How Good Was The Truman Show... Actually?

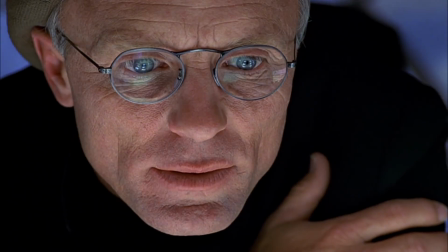(16:29)
It is sharp, layered, emotionally rich, and every line, no matter how small,
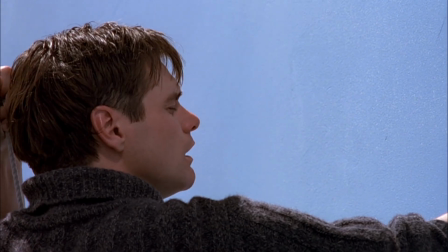(16:35)
serves the story's themes of authenticity, control, and the human yearning for freedom. Let's talk about the direction, because without Peter Weir at the helm, this movie could have completely fallen apart. Weir had to essentially direct 3 different movies at once.
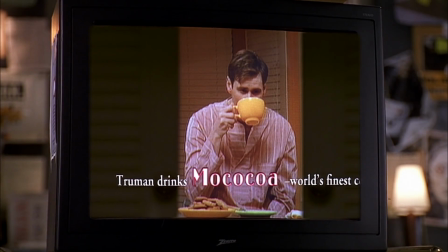(16:56)
The actual film we're watching, the 24-hour TV show within the film,
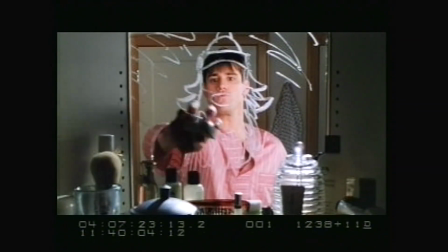(17:01)
and Truman's authentic moments when he's breaking free from both. What makes Weir's direction so brilliant is how he smoothly shifts between these layers.
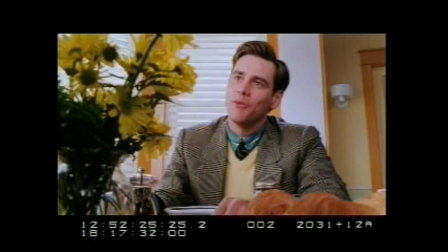(17:13)
Sometimes we're watching the Truman Show broadcast with its cheesy TV quality.
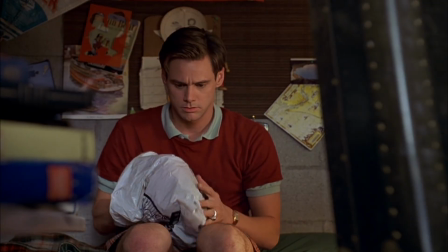(17:19)
Sometimes we're behind the scenes with Christoph. And other times we are intimately connected to Truman's genuine experience.
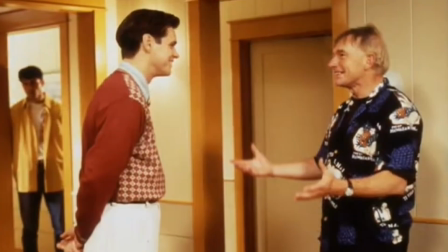(17:27)
Weir transitions between these realities without ever confusing the audience. Notice how Weir directs the actors playing the cast of Truman's World.
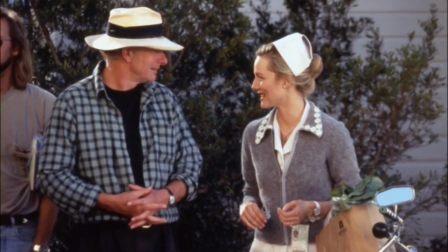(17:37) He would sort of like throw you a diamond of an idea and you just run with it.
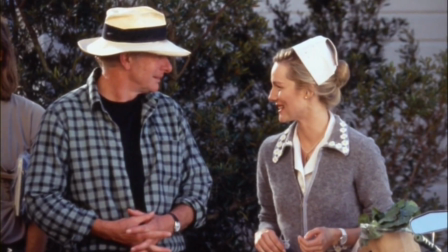(17:43) She was a rabidly ambitious, powerful woman who, when not on the set,
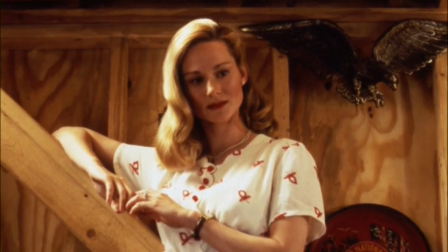(17:49) my idea was that she had this huge room with an enormous conference table and she was just making deals left, right,
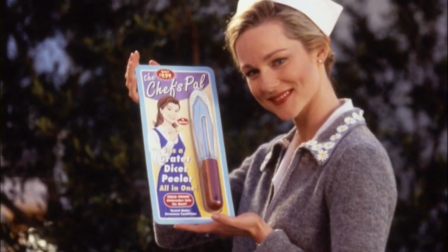(17:55) and center and making an enormous amount of money. That she had gained so much popularity through the show that she had an enormous amount of power.
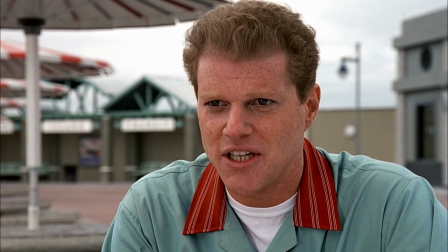(18:03)
They are not just acting, they are portraying people who are performing.
So you're an actress playing an actress who's playing a character in a reality TV show, basically.
Laura Linney doesn't just play Meryl, she plays Hannah Gill playing Meryl.
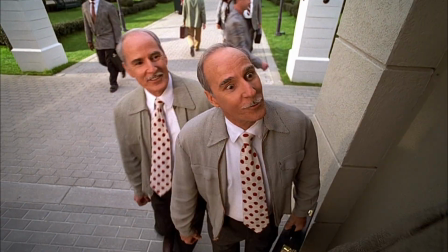(18:20)
There is this deliberate phoniness in their
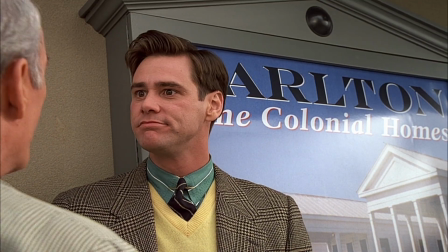(18:24)
performances that feels exactly like what actors stuck in a decades-long TV show would become. The pacing of the film is masterful. Weir spends the first act establishing the strange normality of Truman's world.
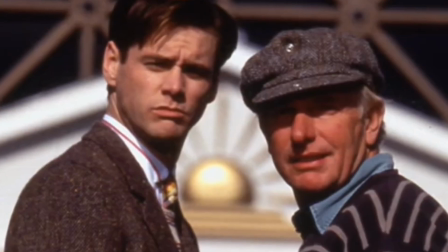(18:39)
The second act slowly dismantling it through Truman's growing suspicions.
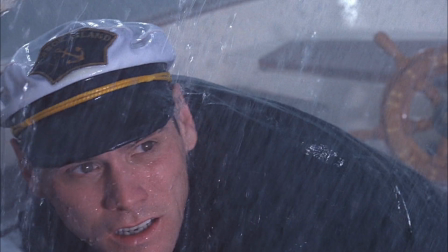(18:45)
And the third act breaking it wide open with his escape. It builds with the precision of a thriller, even though it is technically a drama.
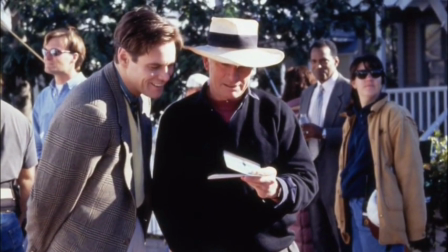(18:56)
He also directs Jim Carrey brilliantly. Initially, Carrey's acting mirrors a sitcom star.
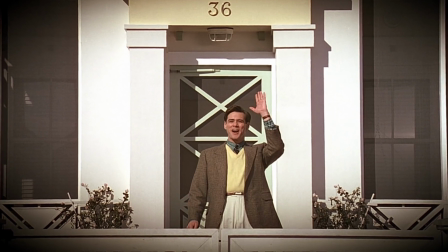(19:03)
Big smiles, spirited waves, perfectly fitting Seahaven's artificial charm.
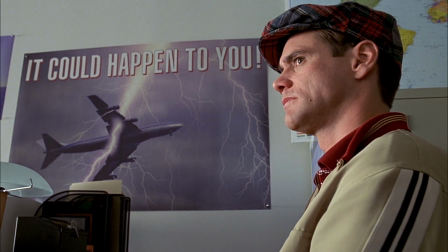(19:10)
But as Truman's doubts grow, Weir paces Carrey's shift to subtle vulnerability.
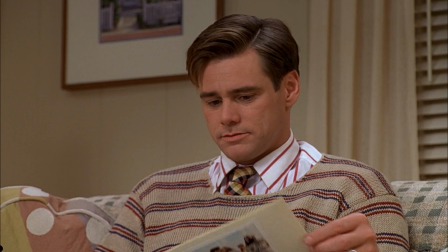(19:17)
That transition feels earned, not jarring. And then there is the tone. This story could have easily become too dark or too silly,
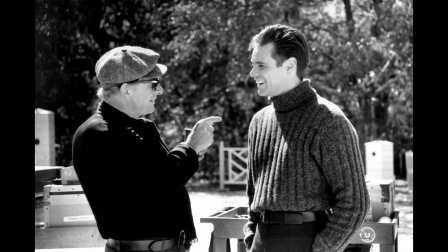(19:28)
but Weir keeps it grounded, even when it's satirical. He never loses sight of the emotional core. A man trying to find out what's real. The way Weir directs the weather sequence on the boat deserves special attention.
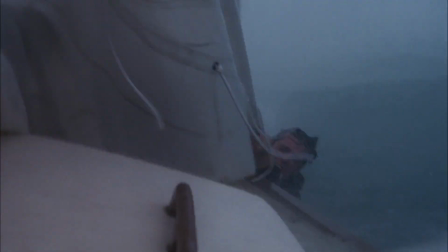(19:43)
He creates a genuinely terrifying storm scene, but keeps cutting to Christoph, calmly orchestrating it all.
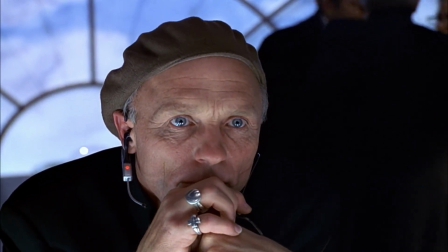(19:51)
This contrast between Truman's genuine fear
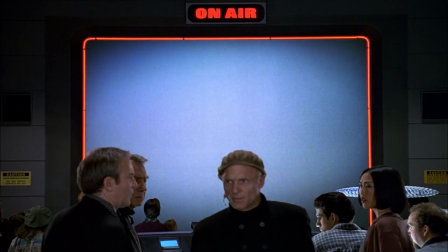(19:55)
and the artificial nature of the threat creates perfect dramatic tension.
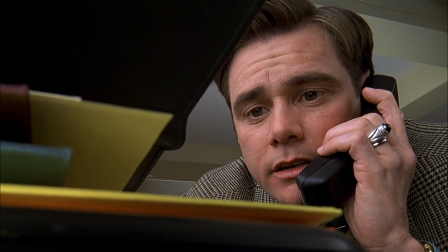(20:01)
Weir also knows exactly when to be subtle and when to go big.
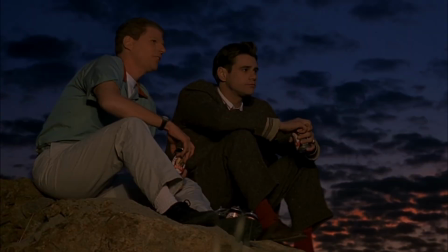(20:07)
Most of the film has this quiet, observational quality, but when Truman finally hits the edge of his world,
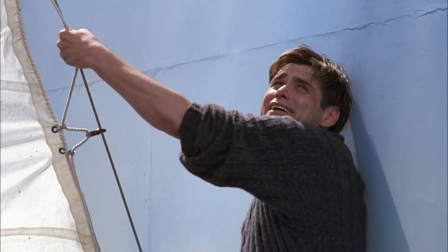(20:14)
Weir gives us this enormous theatrical moment that feels earned because of all the restraint that came before it.